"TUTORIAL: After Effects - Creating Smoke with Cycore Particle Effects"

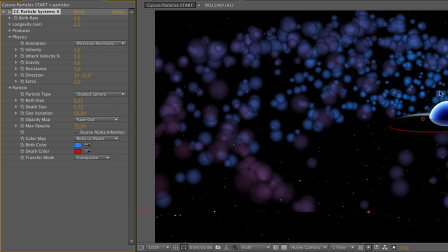And we're getting a lot closer now by having these balls. But one of the problems is that if we zoom in really closely here,
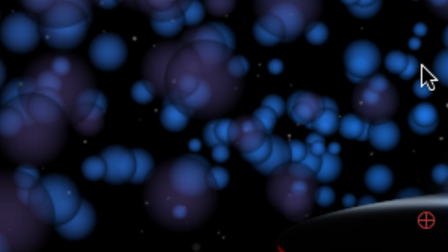you'll see that there is this kind of hard black edge to these shaded spheres, which makes them look very independent.
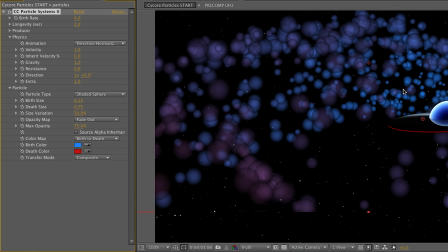What we want to do is remove that and make this so it's a little bit brighter to look like smoke. So what we're going to do is we're going to go to the bottom of the particle area, and we're going to change the transfer mode from composite to add, or actually maybe screen.
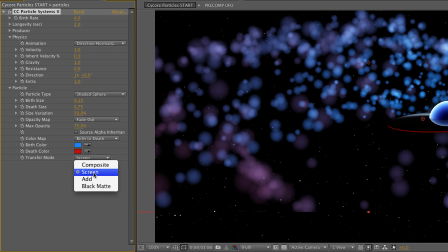You can change it to add if you like, but I think screen looks a little bit more realistic, but add does look a little bit sexier, so it's pretty much your preference. So now you notice that the areas where the particles overlap are a little bit brighter, and we've gotten rid of a lot of those hard edges, and these look like softer particles, which is great.
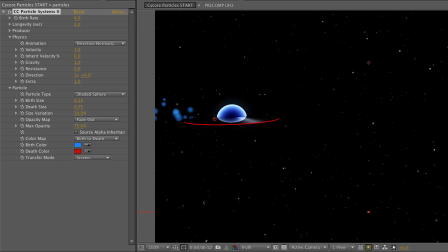Now if we scrub this back, you can see that we already have kind of like smoky stuff, I guess.
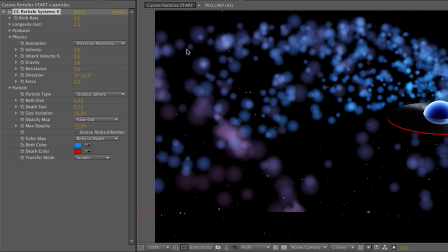Actually, it's not looking very smoky the way we have these settings. So let's fiddle with this a little bit more. I think I want to increase the birth rate so we have more particles.
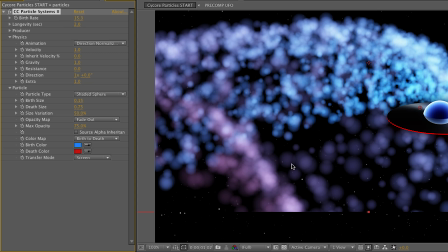Yeah, and there's too many particles still on screen here. So we want these to die out more. So I'm going to decrease the longevity. So I'm going to feed these particles a steady diet of fast food.
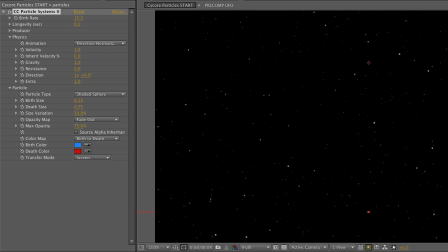So they have a very unhealthy lifestyle. And so their longevity is shrunk down, and we're getting closer there.
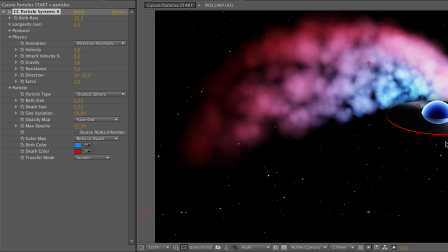Now it's still fanning out a little bit too much. So I want to open up the producer area and probably reduce radius X little bit there, maybe down to 1, and also radius Y, maybe again down to 1, and that helps things a little bit because they're not as tall,
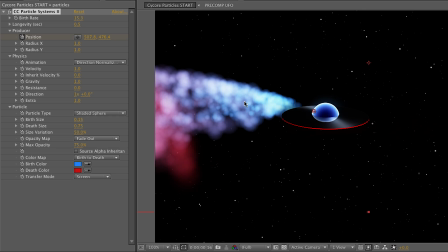and when it goes fast, we have more of a streamlined effect here. I'm still wondering if my longevity is a little bit too much. I might change that to like 0.2 or something.
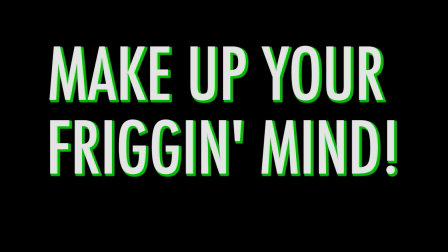That's probably a little bit too short, maybe 0.35, and that's good enough for right now.
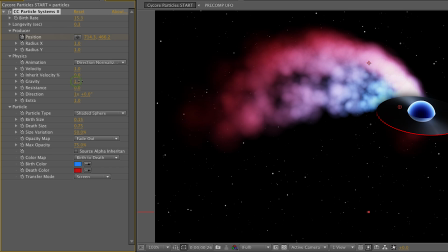We could also fiddle with gravity. If we want these particles to sink down a little bit, we could increase the gravity.
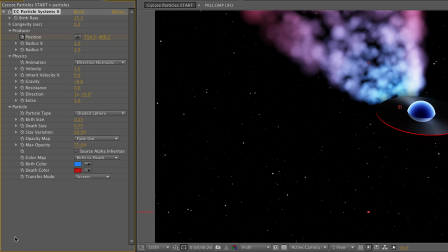If we want them to rise up a little bit more, we could increase the gravity, which creates a really interesting effect.
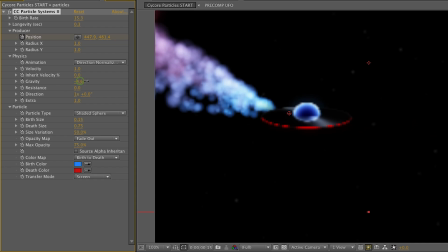Like there's wind blowing pretty crazy. I'm going to take this back to, let's do about 2.
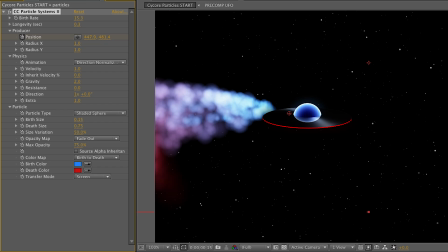Now, one other really interesting parameter that's going to help us out here,
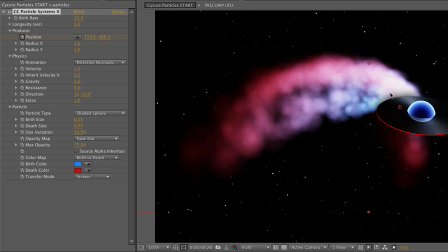because it does still feel like there's kind of like a hemisphere shape to our smoke particles, is this extra value. And extra basically just changes the randomness of the way the particles animate. But in this case, it's going to help reduce that spherical nature.
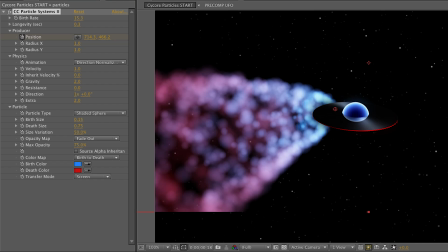If I wanted to, I could bump this up and make like an actual like go all the way sphere, like it's emitting just like this tube of smoke here.
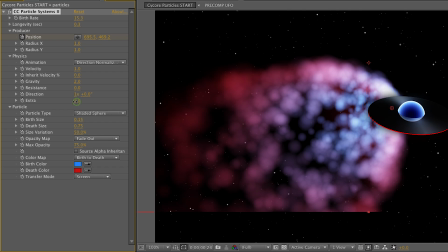But actually, I'm going to take this down.
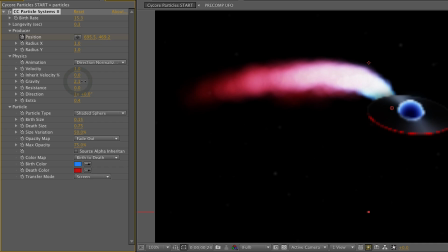And maybe then go back to gravity and reduce this just a little bit, or excuse me, increase it so it's a little bit lower.
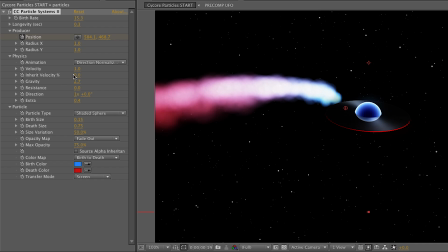And we have a nice little cool little smoke trail. Maybe a little bit more here. We might want to go back to radius X and Y. And this is kind of how it is when I play with particles oftentimes.
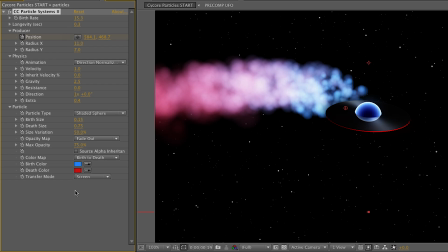Like, you know, you don't like go in with one particular setting in mind and know exactly what you're looking for. At least I can't do that. I'll kind of go in and I'll fiddle and I'll go back to something like that and kind of fiddle with it a little bit more until I get it the way I like it.
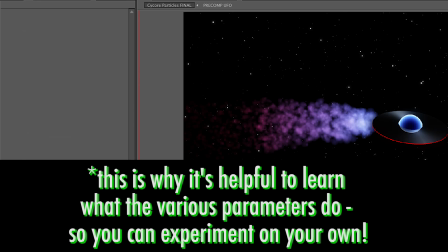So we're looking pretty good there. And if we just add some cool sound effects, I'll change this to a cool car peel out sound effect.
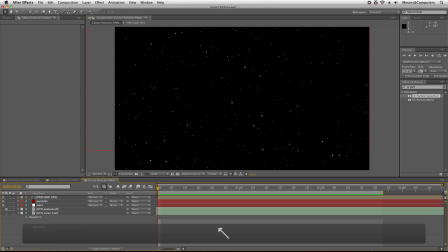We have some great little smoke.
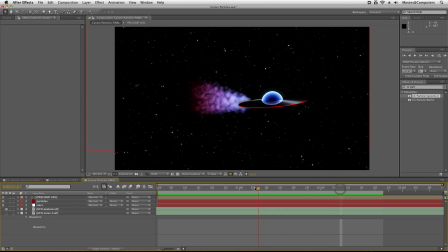Now that concludes this tutorial. If you liked these files and want to play with around with this on your own, we have these files, the star and the UFO, and also the final version of this for sale on our website for only $2.
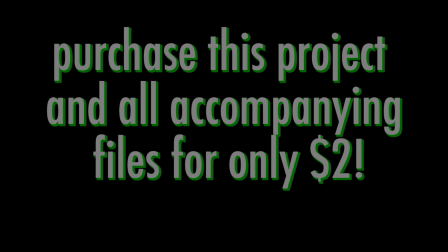Or if you just like this tutorial and you want us to make more, you could donate $1 on our website, just $1.
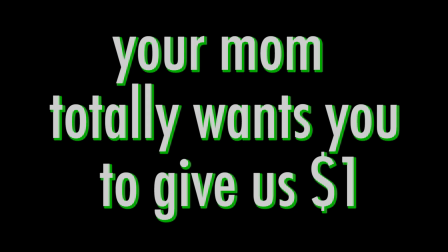I'm sure your mother would love you for doing that. So you could also subscribe to our YouTube channel.
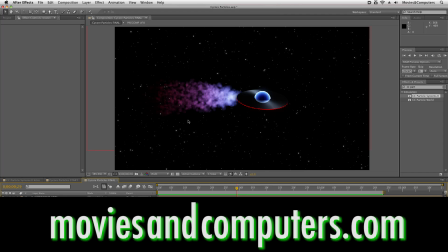You could like us on Facebook, visit moviesandcomputers.com to talk with us on the forums and catch all the magic going on over there. And thank you for watching. You're a really good person for doing that. Until next time, my friends.